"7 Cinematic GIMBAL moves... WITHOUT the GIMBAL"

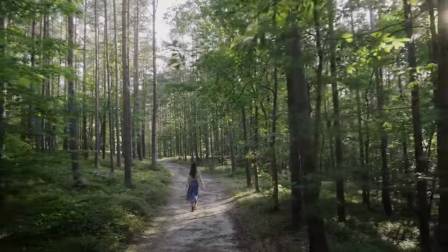741s
So it will give you the feeling that the camera is way up at a very high angle, while it's only 4 feet above her head level, as you can see.
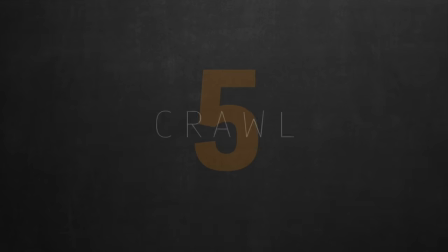748s
Now let's move from a super high angle to a super low angle for the crawl move. This is another great opening shot idea.
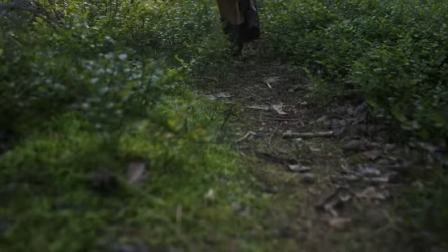755s
Being that close to the ground, the movement makes this shot a lot more dynamic and very intriguing.
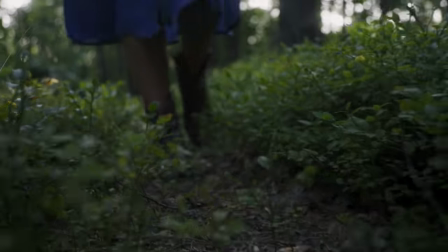760s
And the framing offers a very unconventional perspective of the world you're introducing to your viewers.
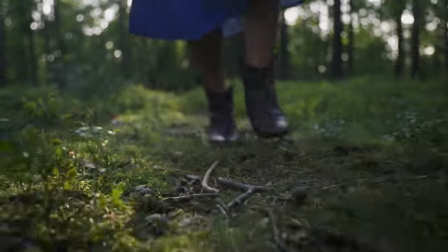765s
As you saw, we can follow the talent or reverse follow from the front. So in this reverse direction, what I did was just flip the whole setup upside down.
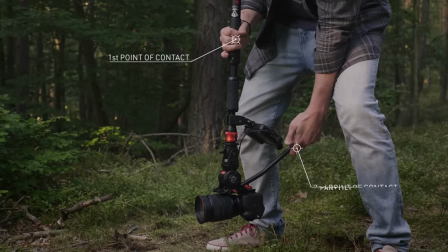773s
Right hand holding the monopod for your first point of contact, left hand is your second point of contact on the fluid head handle, and controlling the pan and tilt.
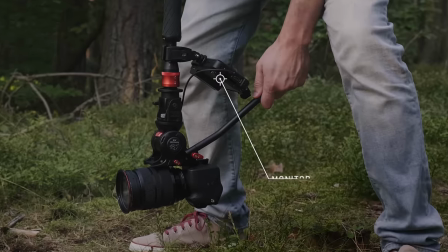781s
And once again, I advise using a monitor, since the camera's monitor is now pretty far down.
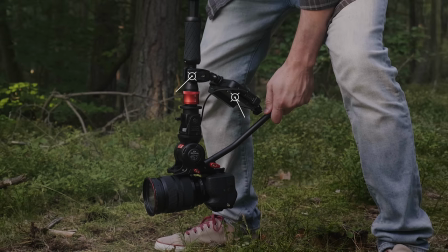786s
Just rig it to the monopod using a monitor clamp. I'll put a link in the description. Now for the forward crawl, following the drone opening shot idea,
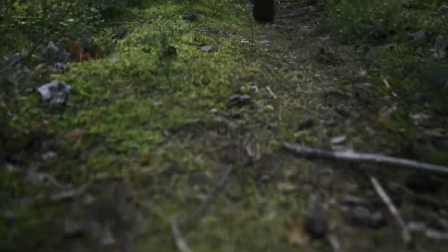794s
you can tease with framing the ground first, as you slowly tilt up to reveal your talent's feet stepping forward.
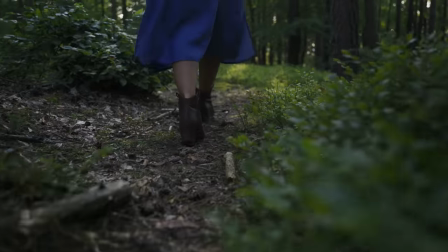799s
The rest was again the same, just a steady heel to toe walk, and maintain your height from the ground if you want to keep it simple.
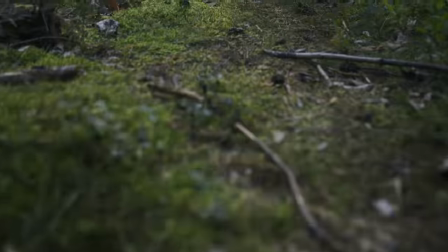805s
I must say, this move could be a bit tricky to properly coordinate your actions and keep everything steady.
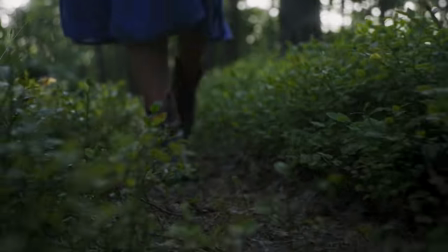810s
But nothing's too hard with a bit of practice. I felt a bit rusty when I shot this, and it took me 3 to 4 takes to get it to this one.
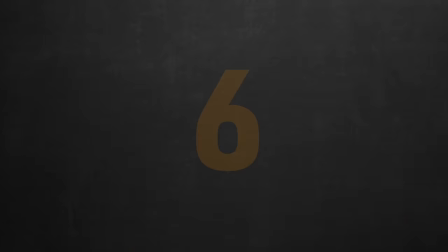819s
Okay, staying at the same low angle, our next move is the slider. Again, just like the crawl move,
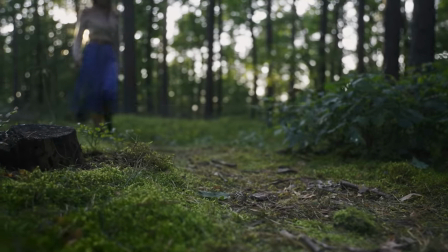825s
this could be a very nice opening shot that focuses more on the close-up details of the foreground while teasing about the protagonist by keeping her in the background and out of focus.
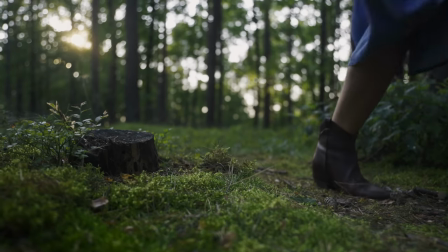834s
Now the technique is also very similar to the crawl.
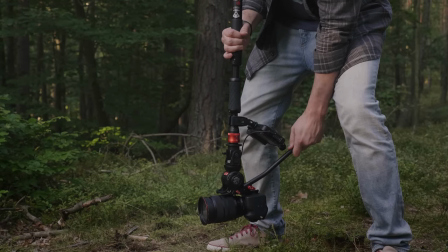837s
Your right hand gripping on the monopod as your first point of contact, your left hand on the handle, but now your forearm resting on your leg for a much steadier control.
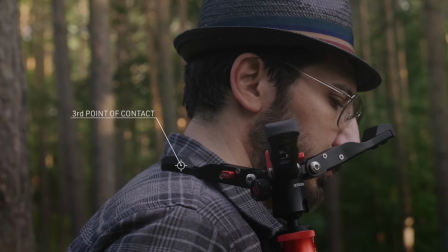846s
And finally, your third point of contact is resting your monopod's foot on your shoulder.
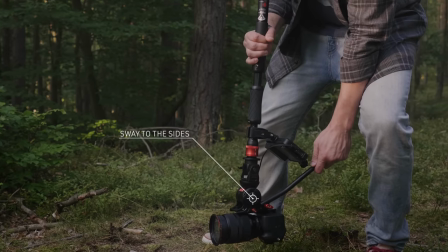851s
Now all you need to do is just sway right and left to get the slider movement range and speed you like.
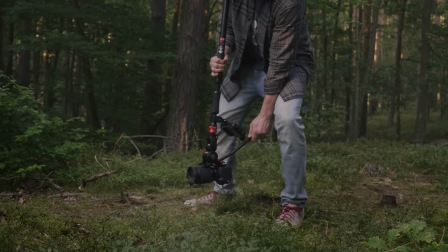857s
This also doubles as a pretty good side lunges workout.
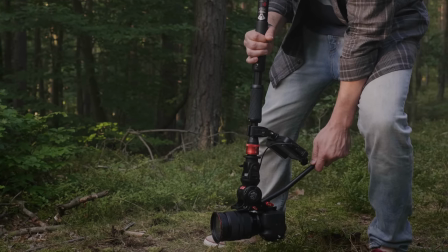860s
So the key here is to rig the monopod as tight as possible to your body, so you and the monopod become one, like how you rig a camera to a car.
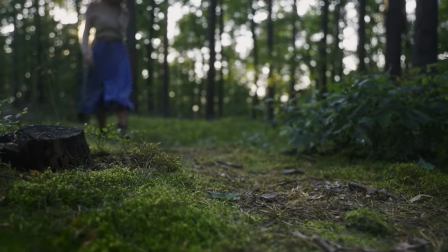867s
This way, to move the monopod is to move your body. It might look hard, but it's much easier than you think.
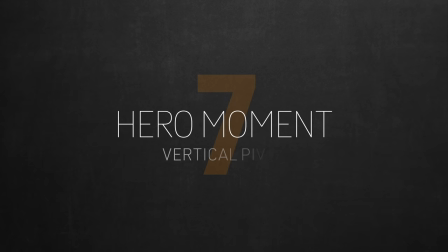875s
Now the next move is what's called the hero moment, aka vertical pivot. This move can be used in key emotional moments in your film,
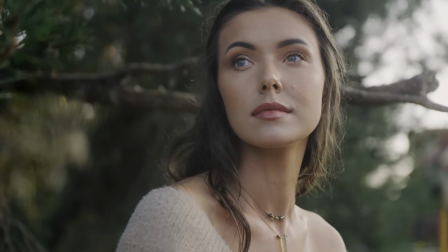882s
maybe to highlight an object of discovery that triggered a turning point in your hero's journey, or a Michael Bay type of hero reveal moment,
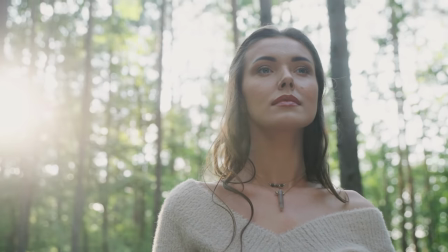889s
showing the strength of your hero whether in good or evil context.
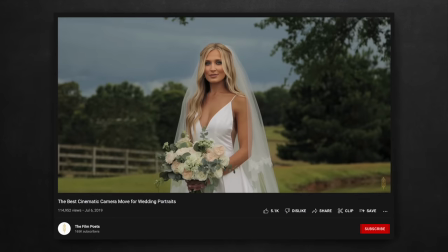893s
This move is the monopod version of the vertical pivot move that first featured in the Film Poets channel,
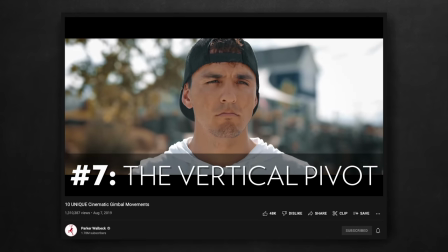899s
then again in Parker Waldeck's channel, where they said, "Now this one was probably the hardest shot to pull off,
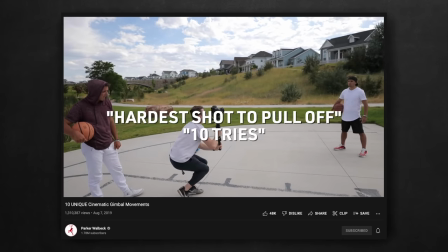904s and it took about 10 tries, and still we didn't get it exactly how we want, but you get the idea, it's just gonna take some practice."
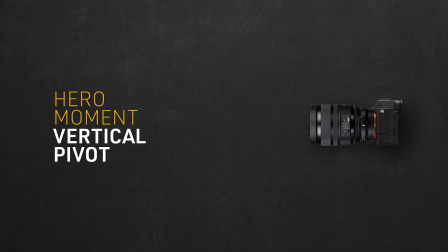910s
I can see why it's hard. There's a lot to process if you're using a gimbal. If we break it down, this move is a combination of jib down, dolly in, and tilt up all happening simultaneously, giving you this nice dolly in arc movement. But the good news is that it's actually much easier and simpler if you're using a monopod. Let me show you how.
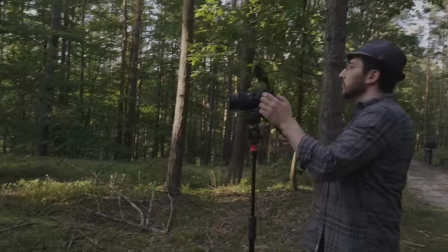931s
So first, to set my starting frame, I pinned the monopod on the ground and went a bit further back to increase the distance between her and the camera.
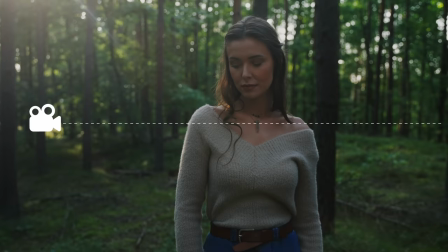938s
I adjusted the best height to compose this frame, where the camera was at shoulder height, showing the darker background of the woods behind her, effectively making it a low-key shot.
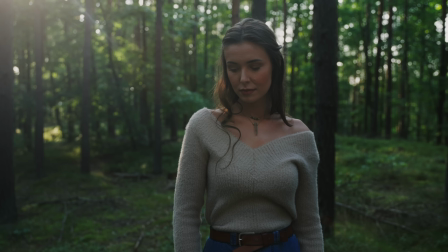947s
I asked her to look down onto the side to give an impression of vulnerability, for narrative reasons.
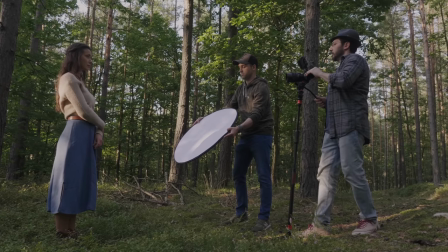952s
Now, while still keeping the monopod base in place, I used it as a pivot point to dolly in with the camera, creating this arc we were talking about earlier.
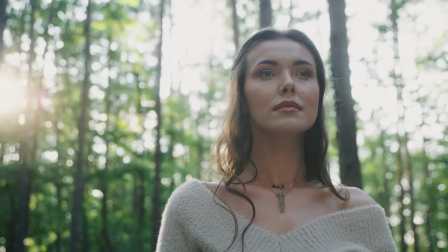960s
So as the camera was moving forward, I was tilting up to frame her all the way to the end till I reached a lower angle frame almost at chest level.
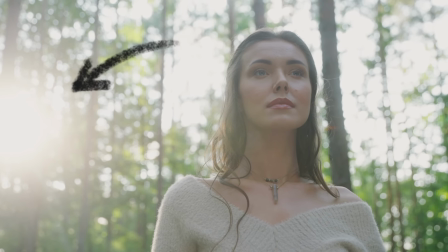967s
Now the final frame has the sun flaring in the background in an empowering high key shot reflecting a turning point where she rose from the dark to the light.
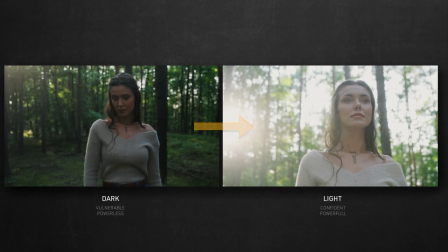976s
Also now she's looking straight in a much more confident way.
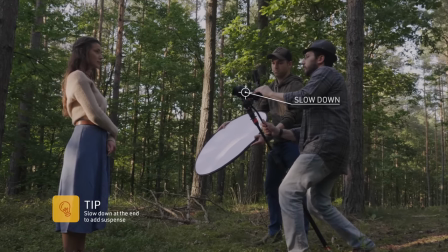979s
Also a good tip, notice how I slowed down as I was going into my final position, just to add some suspense to the shot.